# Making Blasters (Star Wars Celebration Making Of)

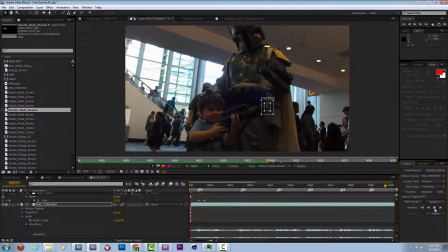515s
Thumbs up. Messed it up. Alright, let's fix that.
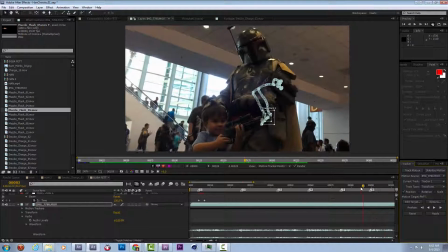524s
Where was that?
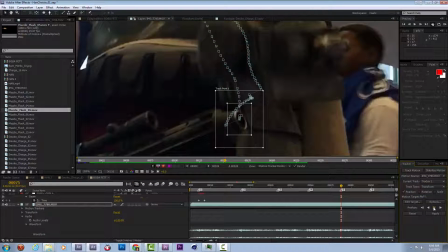530s
Somewhere right around here we get some crazy jumps. You can see it right in the data. So I'm just going to kind of track backwards and just step through this.
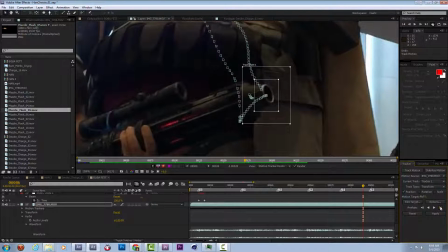538s
There's a big camera shake right there. Track forward, try to match up until we're back with our properly tracked footage.
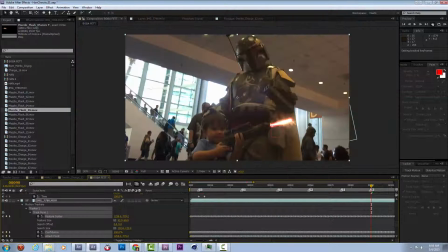548s
And yeah, there we go. I'm going to apply that to the null object that I just created.
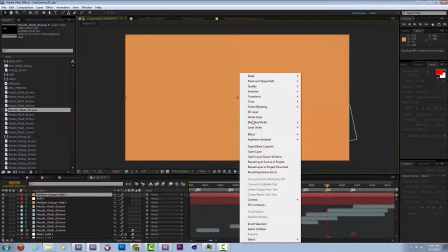556s
Alright, I'm going to create a new solid and apply trap code particular.
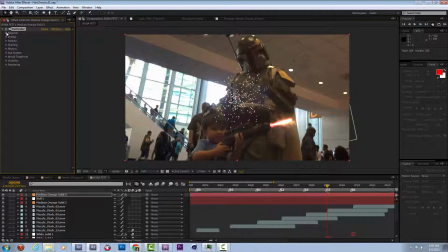563s
Once I've done that, I'm going to open up the emitter properties and go to the position.
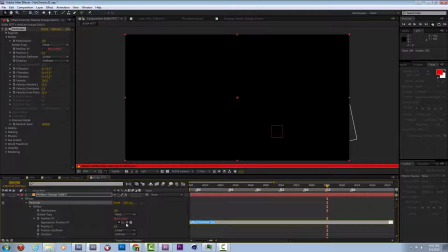571s
I alt-clicked on that. I'm going to pick whip it to the null's position, which isn't shown right now, so I'm going to type .transform.position. There we go. So now, basically, my emitter is linked to that null. I'm going to change the velocity to 0, and now, as you see, basically anywhere that null moved, dots are coming out. I'm going to use the cloudlet particles, and for the physics, I'm going to make the air have some wind in this y direction. Negative numbers for y basically makes things kind of drift up. And I'm using that instead of negative gravity because gravity has built-in acceleration, and that's no good.
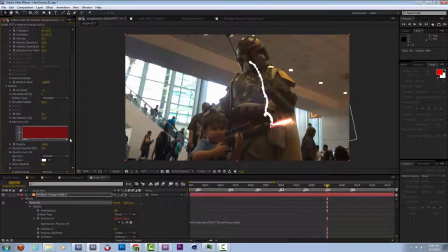615s
So adjusting the life size here a little bit, I'm going to make the size over life go from small to big.
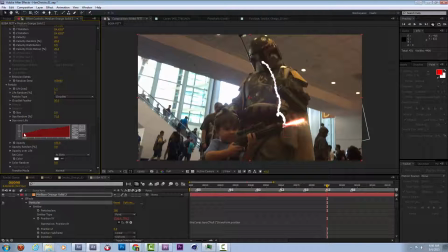623s
That's what smoke does. It kind of starts from a smaller point and dissipates. If I play with the opacity so it fades out, that'll kind of help. I can turn the opacity all the way down to just a teeny bit.
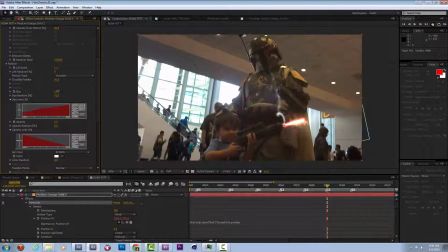638s
And now I'm going to play with trying to get a good smoky look out of this. If I go to the shading, I can turn the cloudlet settings on. And what that does is it's adding this slight bit of a drop.
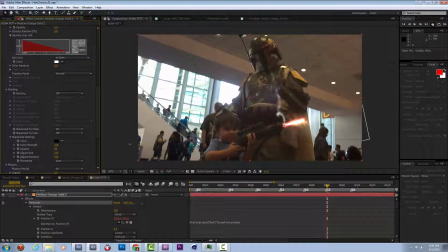655s
It's kind of like an emboss on top of the smoke. It gives it this volumetric effect, which is kind of cool. So yeah, if it's a gray color, you can really see that it's putting shading on one side and kind of lightness on the other.
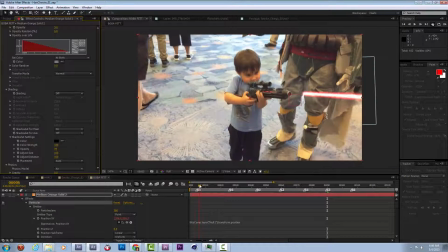667s
As I scroll through,
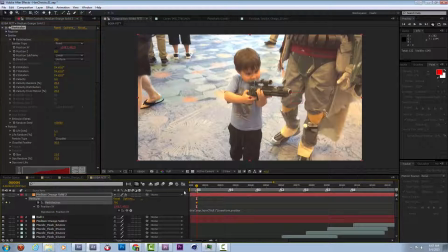672s
let's see, let's key the number of particles to be off at the beginning and then come on.
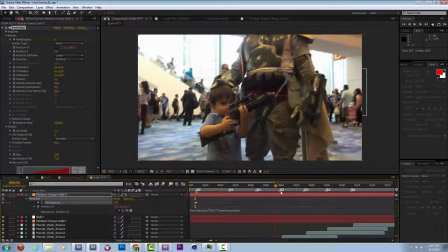682s
Now smoke looks like it's starting to drift out the barrel of the gun.
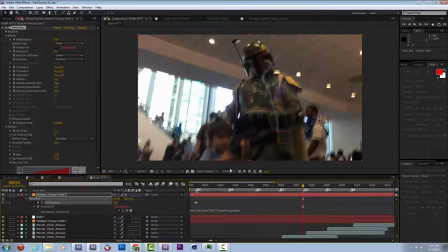686s
And what's kind of great about this is it just looks a little bit smoky, which is wonderful. It's automatically. I'm going to have the size get a little bit bigger toward the end and mess with the opacity.
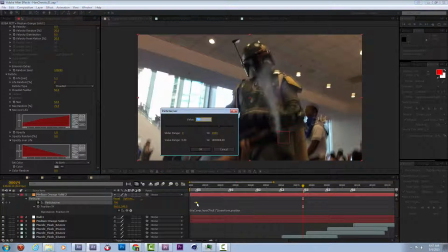700s
So it's just this hint of smoke coming out. Excellent.
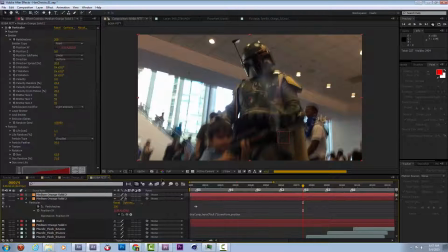706s
Now I'm going to duplicate my particular settings, so there's two of them. But for this one, I'm going to make the size of particles a lot smaller, so you'd have this more hairline, smoky path going through there. Change the size randomness down a little bit, so you can see in the middle there's sort of a thin little streak.
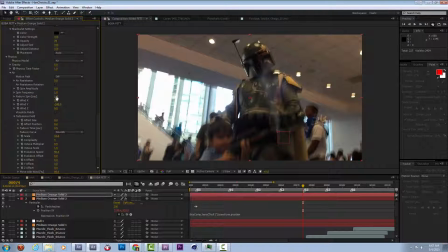724s
I'm going to go into the physics setting, turbulence field, and grab the effect position setting. So as I increase this and decrease it, you'll see that that thin line of smoke is kind of
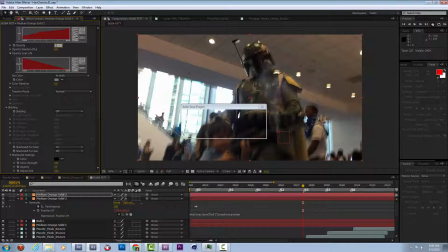738s
getting distorted, which is nice. I'm going to turn up the opacity a teeny bit on him. So now that there's this nice little streak kind of that runs through it. It makes it look a little bit more like cigarette smoke or something. I can also go to the move with the wind setting.